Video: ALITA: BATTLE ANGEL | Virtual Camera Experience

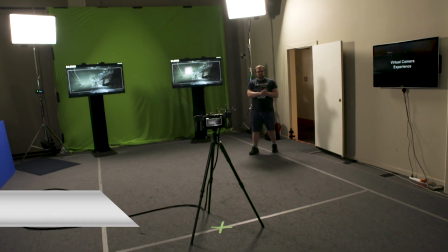So I just had a blast working with Robert Rodriguez doing performance capture,
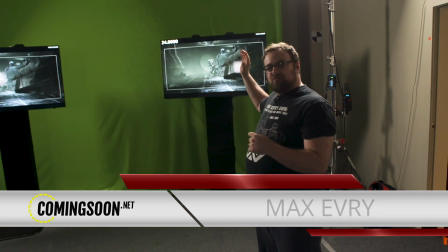but now I get to go on the other side of the camera and I get to shoot a pre-recorded scene from the movie with my own shot choices.
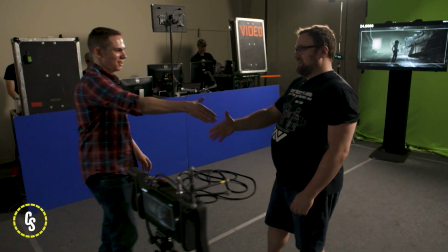Let's check it out. How's it going? You all right? Yeah.
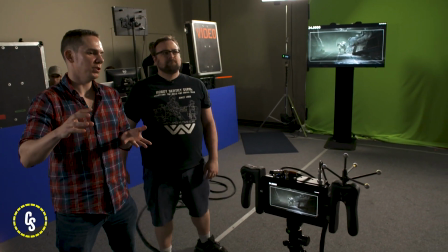So this is the virtual camera stage and generally this is a process that happens after performance capture.
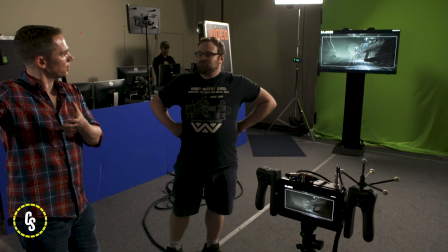That's purely focused on the performance itself. this is all about putting cameras on
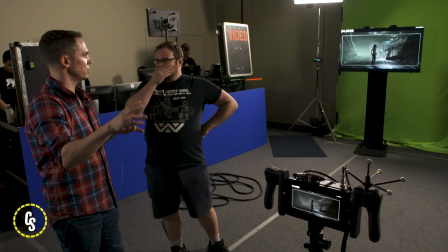that performance exploring the camera as a storytelling tool basically deciding
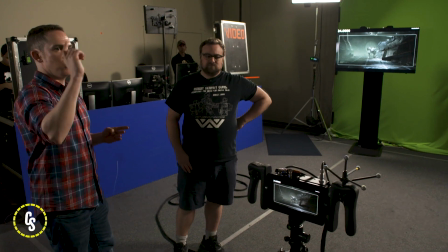which shots you want to you want to go forward with basically so I've got a quick example here but basically what we're talking about is taking a piece of
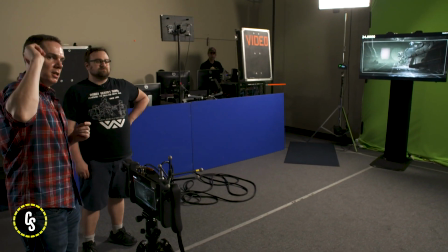action like this turning it into a series of shots like you'll see in a sec on this screen here so here I sort of had a master shot
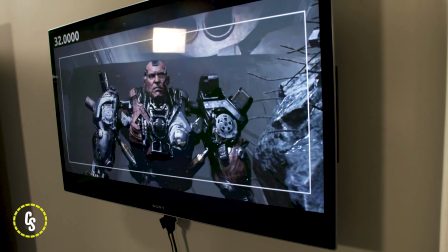establishing from up high we introduced Grushka obviously shooting him from lower
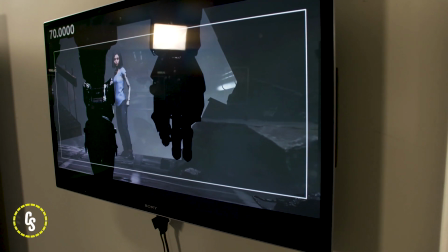to make him feel a lot bigger shooting Alita here keeping her small but
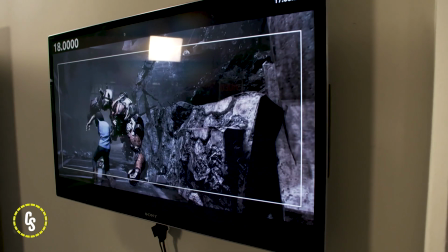with a shot of the claws as well to show the danger that she's in and then at the end here she ends up much higher
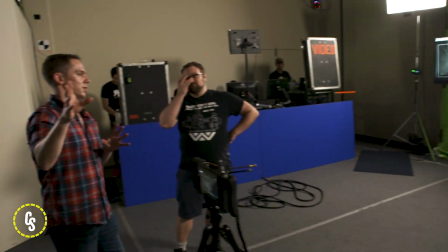up in the position of power and you can kind of see just from that sort of 10-15 second piece there's still a story to be told just
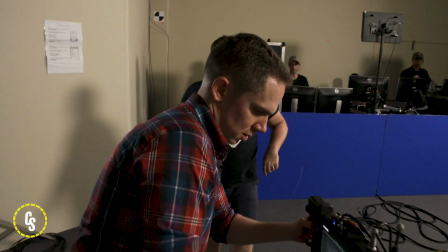from the camera yeah so let's let's have you take a pass at this here's our virtual camera rig okay
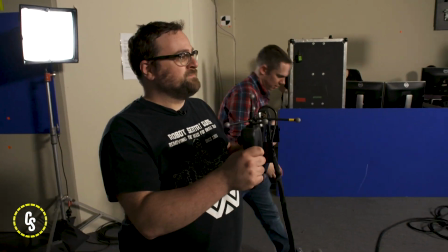you just take a walk around the space and you can sort of like get a feel for how sensitive it is so
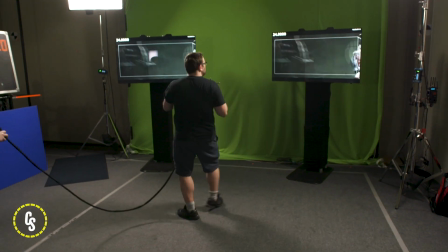you can fly through this stuff oh yeah you can do what you want typically we would do this on the performance capture stage so you still have a physical
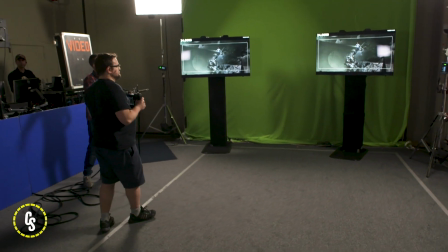representation of this space but sometimes actually gives you a bit more freedom to not have that right right and just just fly around however
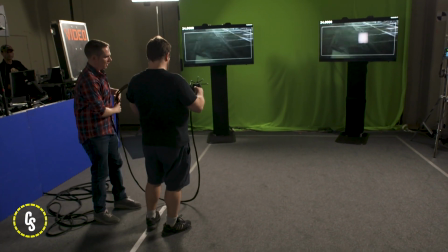you want sure um there's a few controls here that I can take you through okay lens choices the middle button and the bottom button
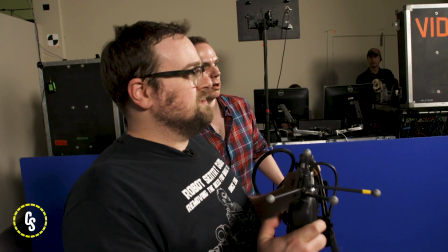so yeah you want to go for a more of a sort of born identity style longer lenses,
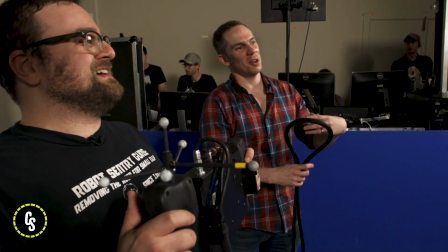that'll be the middle button. Paul Green guy, shaky. Yeah, shaky cam. Or if you want to go for more of a realistic John Wick style, there'd be a sort of wider angle.
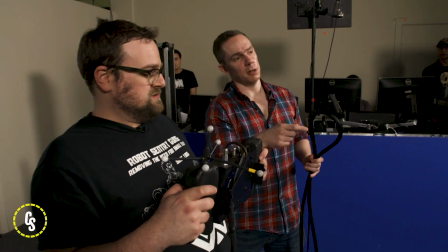Yeah. That'll be the bottom. So those are just the two choices? You can keep pressing the button. You can go all the way to, I think we've got a 120 loaded here.
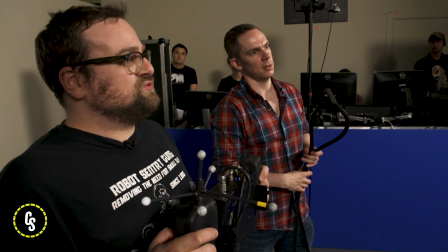Oh wow, okay. Yeah, now you've got a much wider lens there. There you go. I could actually do something like that, right?
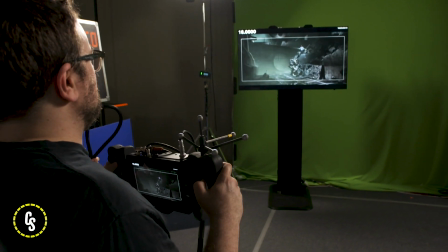Like where it's like where I'm switching. Yeah, if you wanted to do that, like I forget what you call that technique.
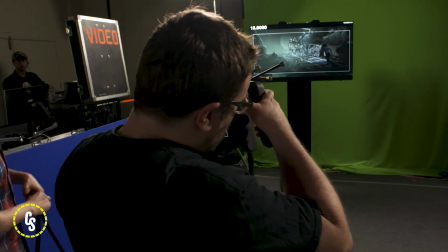So yeah I mean literally just just have a play see what feels good to you.
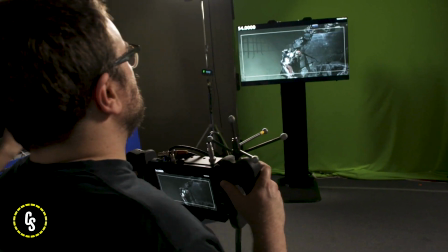Typically you'd cover this piece of action in the same way you would live action so you'd you know go for a master,
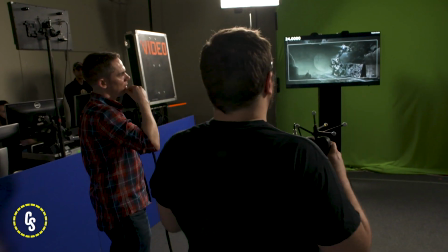figure out the different beats you want to shoot and so on but there's no right or wrong way to film this.
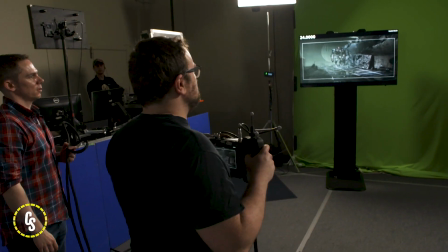Okay cool all right so it's just gonna keep repeating and I can just keep doing new takes.
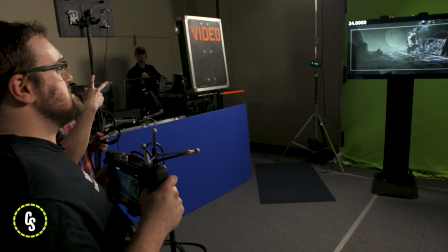Yeah and there's a few things we can do to sort of help for putting together more of a complex camera move.
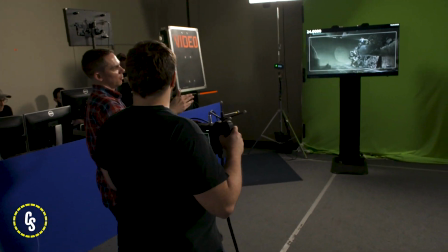We can attach the camera to Alita for example.
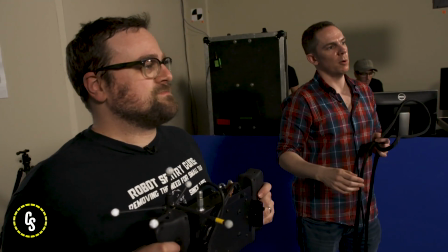We could have a pre-built path with the camera travels along but probably what we'll do is we'll attach you to Alita see if this helps.
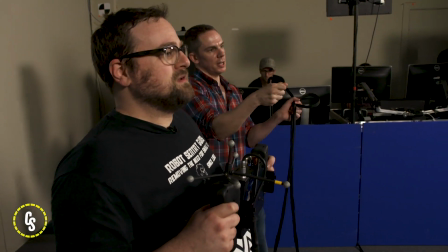So now the camera is gonna move forward with her. Okay. So really you can concentrate on the tilt and the pan towards the end perhaps.
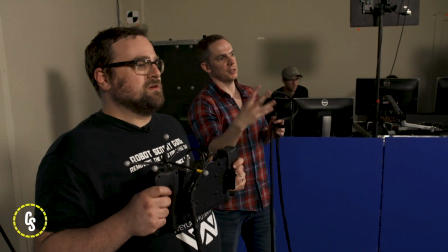Okay. But it It just means that you, it's much easier to get a more dynamic camera move like this.
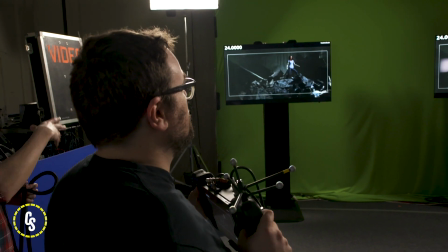And that's typically the process we'd use to build up these more complex camera moves, like a process of layering.
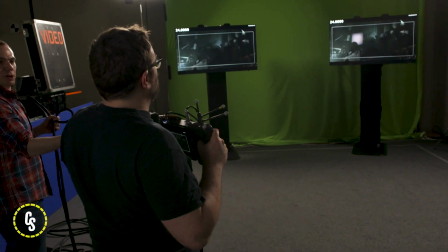So you don't have to get the whole thing in one take. Some people enjoy that, so by all means, if you want to run around the space, that's totally cool too.
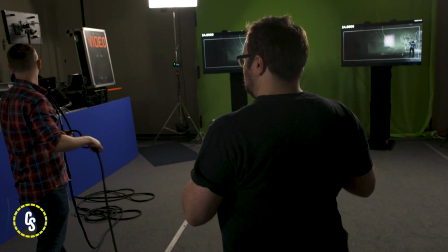Yeah, I like to run around the space. So we can detach. Are you able to run cable for me?
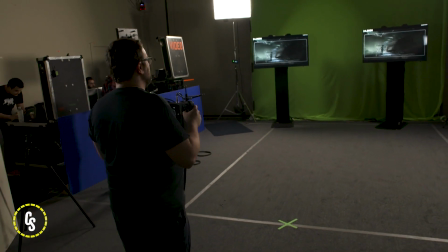Yeah, yeah, totally. Okay. Oh, and I can go further back even.
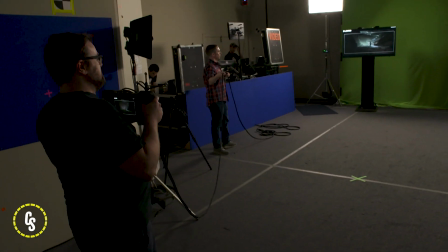Yeah, yeah. little edge of the yeah of the scene cool all right so camera's completely free now